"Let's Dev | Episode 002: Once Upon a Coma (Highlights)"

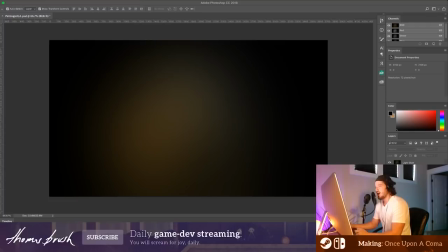[0:00]
All right, is everybody ready for some artwork? Let's go. We're going to add a background we've already created. When you have all the assets you need, just go ahead and add them. Don't redo them. I used to do that. I always felt like I needed to be pure and redo stuff.
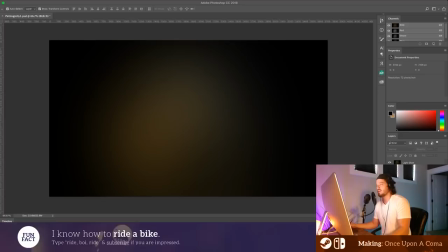[0:18]
That's a dumb idea. So here's our background. Let me just add this in here.
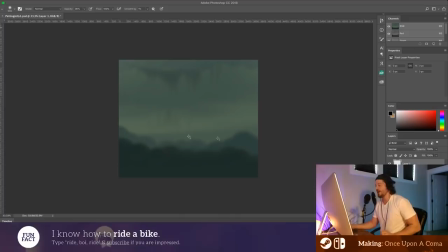[0:24]
Look how pretty that is already, guys. So we're going to blur that background to about this. See that? So we've got this. Now what we're gonna go ahead and do is we're gonna create a image man on his knees. Oh, that's not good to Google
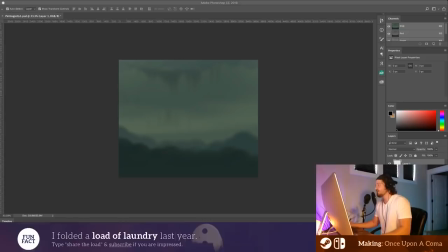[0:37]
We're gonna get a silhouette of a man proposing just so we can get an idea of scale here So what I like to do is just bring in images from Google actually not Google.
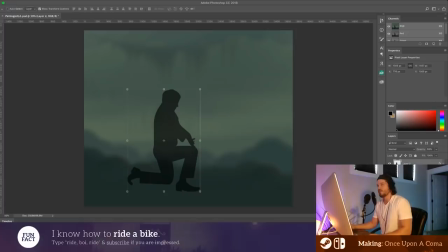[0:44]
I use Ecosia I'm one of those weird people who doesn't like Google So here's our man on his knees to get an idea of some scale, okay? Okay, the next thing we're gonna do is we're gonna have this but we're gonna it's not really a but guys this is gonna look really weird and
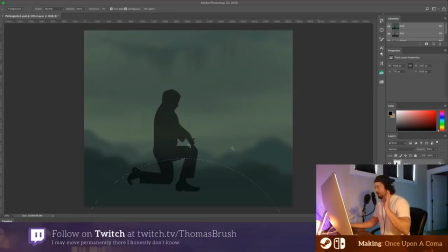[0:59]
it's intentional I'm not gonna sit here and pretend it's not but there's this bouncy ball or this bouncy thing in the game we're gonna draw it
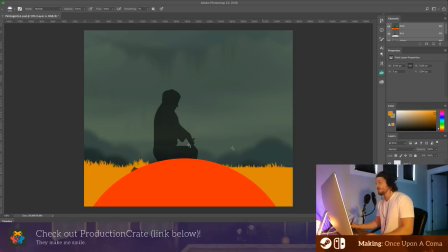[1:07]
I am unashamed of drawing giant butts okay we're gonna we're gonna get our grass brush here just do this do do do do do do ah yes Thomas very nice got some grass the drawings the pink soles the paper very Very good,
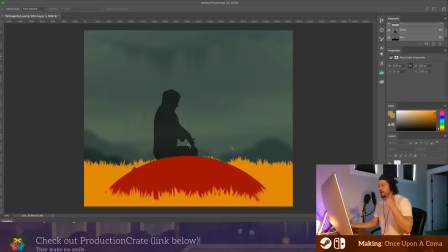[1:24]
Tom. There we go. That's the color we want. Nice and shiny and red. There's a jelly boss. Here it is. Let's drag him in and use him as a reference. This is what we're going to be drawing. So the way it's going to look is we're going to have two like this.
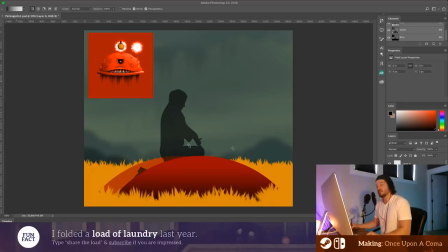[1:37]
We're going to bring in some serious shine ability. It's not a butt.
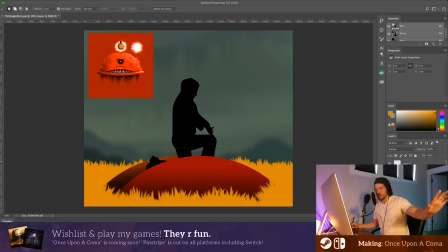[1:42]
It's a monster, but it looks like a butt. We're going to do a close up of his hand grazing this fleshy thingy. And then we're going to zoom out and we're going to show him on top and he's going to be smiling at the player he's a little big isn't he this grass is a little bit too
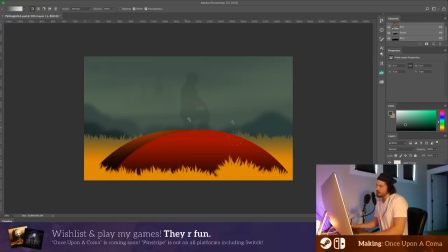[1:58]
big here we go we take this circle and we take this color yes fill it in my mother effer see that convert that to a smart object yes and we only want a few of them because we only want them for
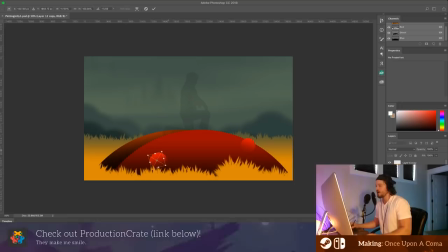[2:16]
consistency i don't actually think they they don't make this any more creepy and we're trying to go for those creepy vibes and for some reason pimples they're not creepy they're just gross but they're not creepy smooth clean flesh that's what creeps me out all we're doing is lip service that's what these pimples are we're just
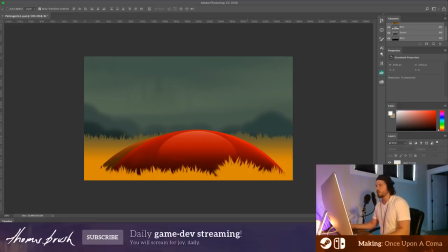[2:35]
saying hey it looks like the monster um is there anything we can add in the background to make this a little bit more relevant oh we got some bushes we could put in the background see this look we could put one here and here look see see how the scene is sort of creating this oval
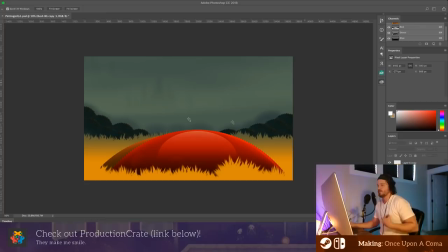[2:52]
shape and then you just drag them down to the behind the grass look at that now thomas says that doesn't match well the reason why is you got to blend a little bit just a tiny little blur see that look at that oh wow very nice again the pimples
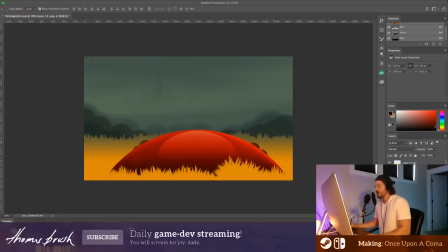[3:07]
are just lip service we're trying to match what it looks like when you interact with it in the actual game now guys what this is is this is the boss of the game this is going to impress you all watch this okay so the light is coming from this direction so if we wanted to create a butt like slice
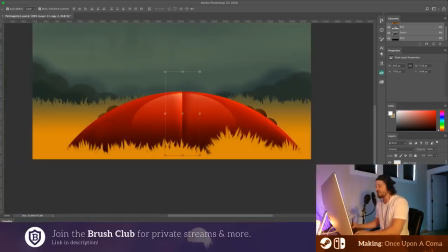[3:22]
flip that and then on this side it's a shadow merge them together set them to overlay and you have yourself
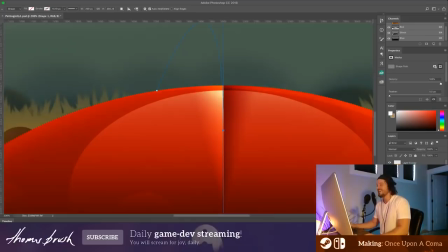[3:30]
a nice crack whoa that's a huh okay
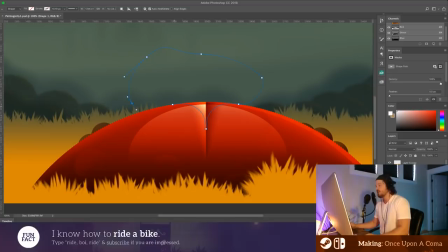[3:35]
let's do this there we go you wanted to follow the edge there and then just select make a Selection, select, scale, mask, invert.
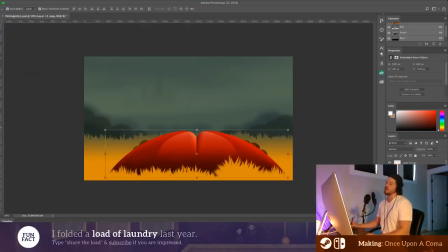[3:50]
Hey, looking good. That inner shadow is a problem now. In addition, the shine is causing a problem as well. I like that a lot better. This looks great. You want to achieve some of that moody evening light? Watch this. Create some shadows. Don't be afraid to make shadows, my friends.
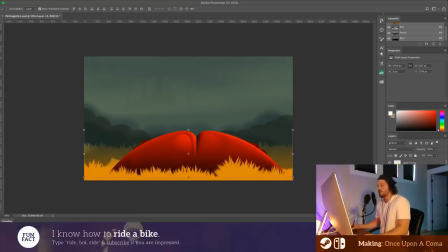[4:05]
Merge these layers together, and then on top of them, you create a reflection of of what's in front or what's behind of it shadows occur shadows occur and three two one shadows placed and let's just draw some more over here don't worry guys when you when you have blur at your disposal things
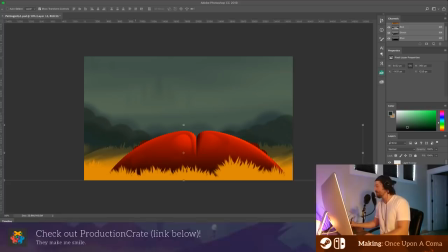[4:25]
can look kind of crappy see look pretty sweet and why don't we just add a little bit of a darkness here you want to contrast between that yellow and that green very nice yes I like it a lot very nice I like it a lot very very nice now guys it looks a
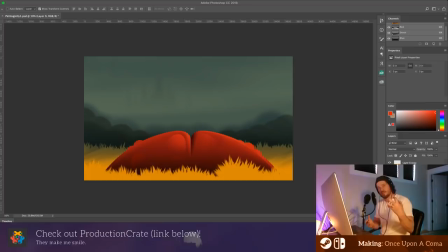[4:43]
little too happy doesn't it everything's too happy right now we don't want things to be happy so what do we do well we bring in mist and we bring in darkness and shadow so let's do this let's add a shadow on this here to sort of separate the foreground and actually just while
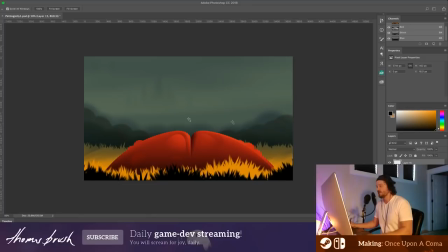[4:58]
I'm at it let's just make this black see how we're creating some like some almost rainbow effects of black and yellow and green. Blur that. Now, one of the big problems is you also want this to sort of blend into it a little bit more. So notice how we're getting things to look a little bit dark, a little bit more moody. That is my forte, isn't it?
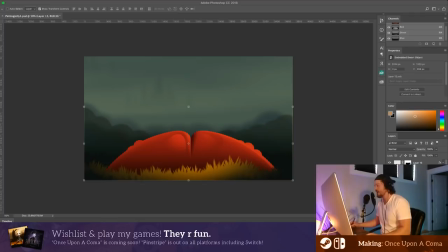[5:17]
We can get rid of these pimps. We don't want any of those pimps. Okay, let's add some mist because guys, notice how there's not a clear distinction between this grass and the bushes. And we'll also give it a little bit more white. Zero out the motion blur so that it's sort of going across the screen.
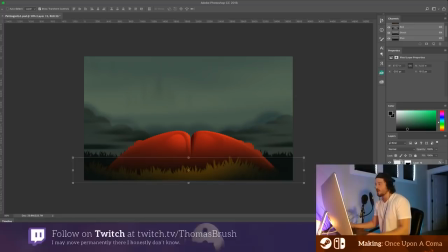[5:36]
See that? Look at that. And I think we have room now to add a little bit more darkness to this foreground because we've gone so dark in the mid-ground, we could probably choke it out a little bit here. There we go. See, I told you. We have a little bit more room for some darkness here. And I'm not done with the butt shape yet. We're going to actually do something pretty cool to make it look a little bit more 3D. Hey, let's add a spooky tree to the background.
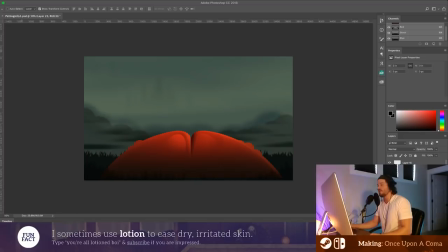[5:56]
You guys want to do that yeah this grass is too big do you guys see how much color was sucked out just because we removed that yellow let's do it one more time we're going to add in that yellow that vibrancy but we got to remember this is a pretty big object and what that grass was doing the previous grass that we just deleted it made it look like a small object so we're going to make it look like a bigger object by doing this
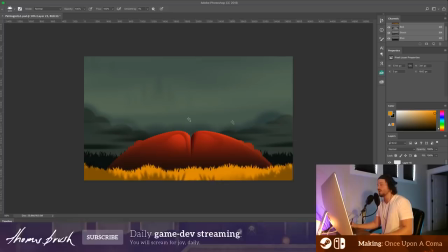[6:14]
there we go look at that now it looks like a pretty big object it's crazy how just removing one color
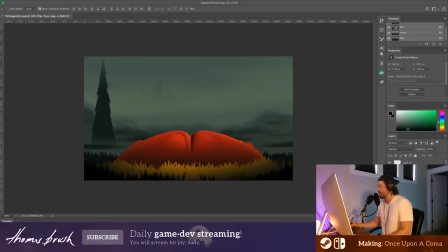[6:23]
can suck the life out of a picture. Guys we're trying to increase and enhance that creepy vibe. This is supposed to be one of the creepiest scenes in the game. All we want to do is duplicate out these trees in here just like this. See how we're framing in the shot we're making it sort of sort of round and point to the center object.
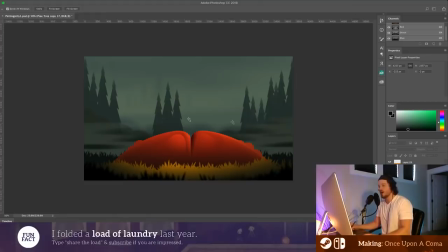[6:41]
I love things in the center of a scene. It's one of my favorite things to do. Pine trees here, pine trees there and notice how we're having some confliction here and here. All you got to do with that is pretend that there's mist. Good. And then mist at the top. Look at that. And then one final thing is scale them down just a bit because it's a little too big.
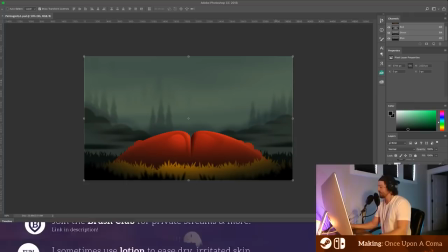[7:01]
Bring these over here. Look at that. And then we're going to do a blur. Save it and then watch guys. You want to learn something cool? One of the spookiest things out there is when a storm is coming in.
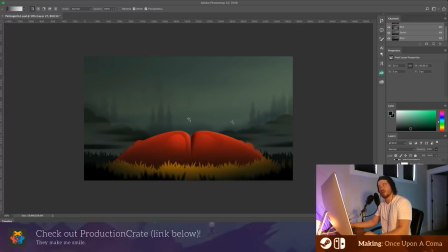[7:12]
One of the ways to achieve the appearance of a storm rolling in is to gradient down from the top or from the side like that that looks cool and then let's add a
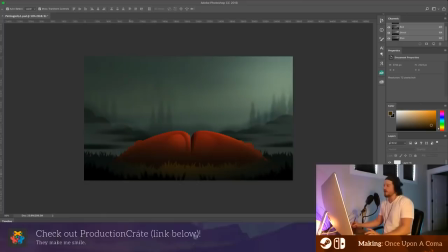[7:20]
little pulse of light to the right not done yet guys overlay look at that you like that spooky vibe i do we're almost done with this stupid foreground grass it's it's causing me some problems and i don't know why i've got some issues here does it need to be black
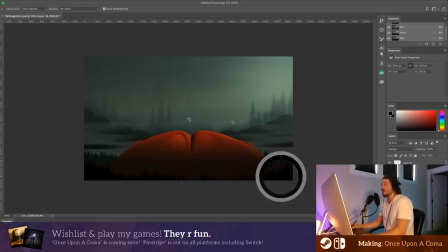[7:36]
is that the problem Tom no no we're not gonna make it black that actually feels pretty good right there do we need to add some yellow to that background grass maybe we could get the color and still have this effect this this
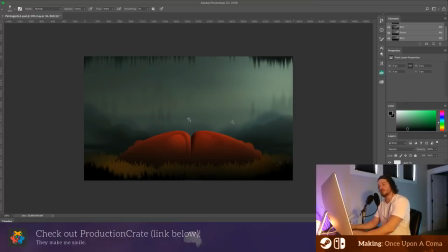[7:53]
effect of elements getting darker yep so this looks great let's merge all this down look at that guys we're adding some creepiness just by adding some moss up here at the top notice how it comes down on the edges.
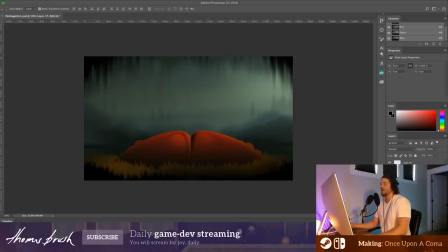[8:07]
So we're creating an iris effect. There we go. Thomas wins again.